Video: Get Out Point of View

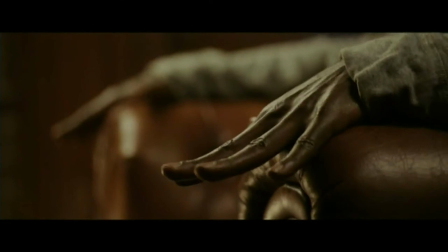4:10 Everything becomes muted, and in flashback, both the camera and Chris plunge into darkness. The combined effect of this sound, editing and camera move builds empathy by putting the audience into Chris's shoes. As he plunges into the sunken place, Peele cuts to a long shot emphasising his plight,
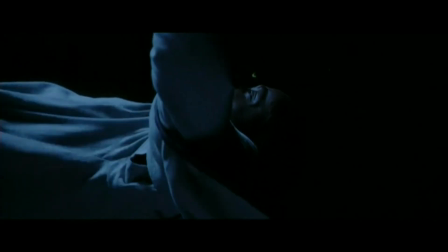4:27 to a medium shot of his alarmed cries, and finally to a point of view shot of Missy receding into the distance.
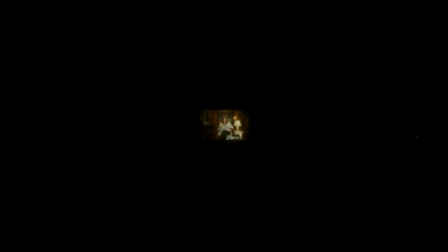4:34 When Peele cuts back from the sunken place, he cuts to an iconic close-up of Chris,
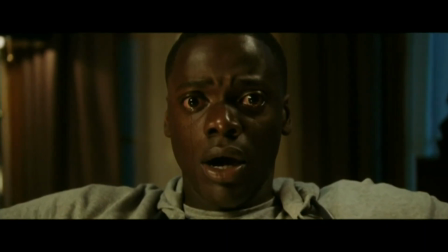4:40 centre-framed, eyes wide, and paralysed with tears streaming down his face. This close-up both emphasises his plight and builds sympathy with the audience.
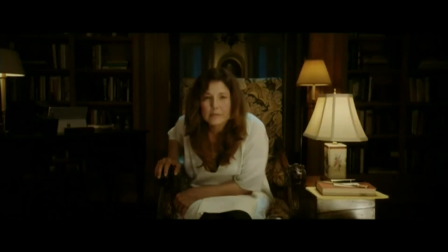4:49 When Peele cuts back to Missy, the audience sees her directly from Chris's point of view. In the sunken place, Chris is filmed using an overshot, which again emphasizes how helpless he is, and from his point of view, the audience sees Missy utter her final malevolent line.
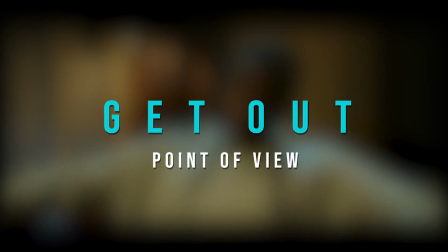5:06 And that's how Jordan Peele uses these basic cinematic techniques, including camera, acting, mise-en-scène, editing, lighting and sound, to encourage the audience to identify with Chris in Get Out.